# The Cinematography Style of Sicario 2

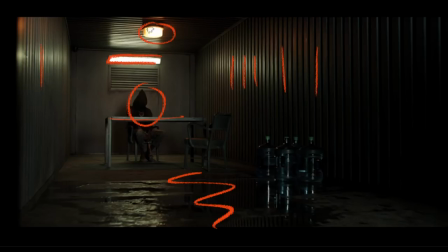It made for a really cool scene because you get all this great um color contrast between the red light and the white light cool effects in this um in
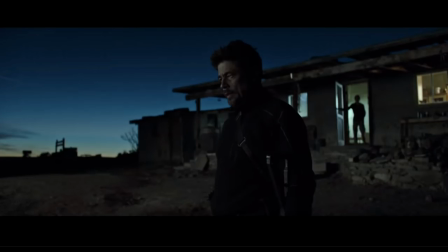this film i think where it really shone for me was when they shoot these really when they mix color temperatures and shoot these really beautiful evocative scenes uh right at sunset or at sunrise this is a really powerful scene where aljandro is uh
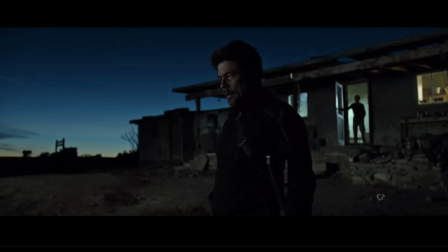kind of revealing to the girl that he's kidnapped that it was her father that killed his family and you know you can't you can't fake this well I guess you could green screen it but they didn't hear they probably just sat around and waited for blue hour they waited for the sky to be just right to get his thing so
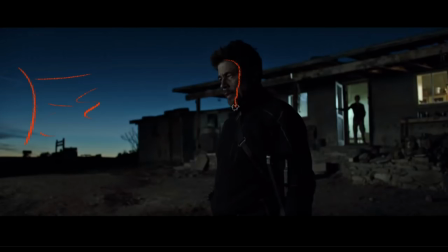we have the light in the sky we have an off-screen illumination that's that's keying Alejandro here then in the background we have we have his key then we have this super green background and then
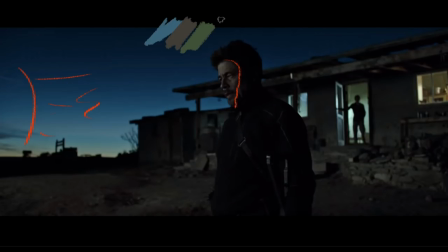just for fun we have a golden light in the in the kitchen here so you get all these this wonderful color contrast across the whole across the whole scene it makes it really really pop it makes it really evocative here's another version i
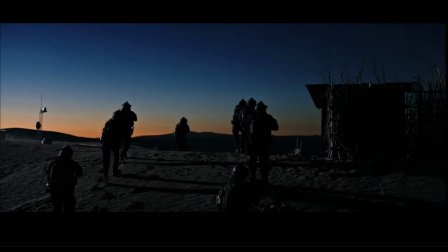think this is probably sunset as well this is the opening raid on the on the somali pirates which a lot of it is actually seen kind of a throwback to the first film a lot of it's seen in night vision but we have you know again this they just chose to shoot at that in that 15 minutes where the sky is almost perfect
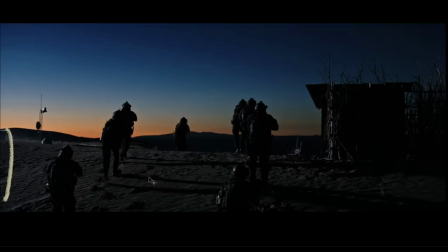and they obviously have a really big well not that big because you know the shadows are quite sharp they probably have a um the shadows are very parallel so they probably have a a 10k or 20k you know way way over here
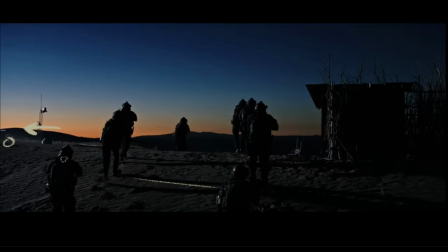giving it that nice uh that nice filter like really ping these blacks and give give a nice deep look this is the last thing i want to talk about it's where the finale happens uh spoiler alert um and they have this kind of natural amphitheater where it's you know
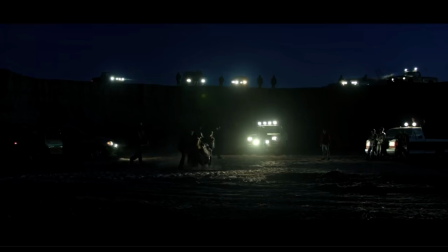it's a it's a bowl um and they bring him here to to kill him so they have this uh this is sort of you know 30 feet above uh where they are and they're able to use that to um they motivate it with these truck lights but i think then they bring it they brought in film lighting so that everything's kind of focused on this um this circle where things are going to happen and the main they keep the practicals of these uh this main truck here with the you know the multiple headlights and the roof lights and you can see how they're using this
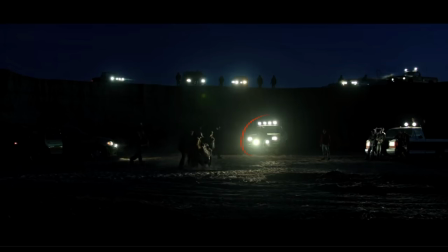car to shoot over and pick up these boys which are gonna be instrumental in the scene and they're using these lights to hit over and hit this guy um and then these lights and these lights here just to give us um lights in the frame you know when we actually see stuff they
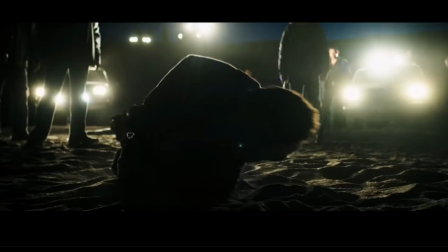do a really good job of keeping everything you know keeping this really black and having almost no detail um front camera and then you know using all this stuff i mean this guy's face is lit by another light somewhere but it's really just the edge on this guy that really makes it feel
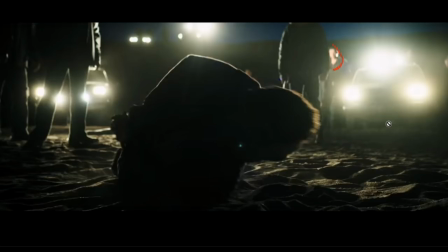awesome i want to do one of these a week if i can because it really helps my um helps my cinematography development by looking at these films and makes me go and watch other movies thanks very much for watching guys that was my breakdown of sicario 2 cinematography let me know if there's other films that you'd like to see me break down either things that are coming out on dvd or things that are still in the cinema i really enjoyed doing this and got a lot from it thanks very much for watching i will see you next time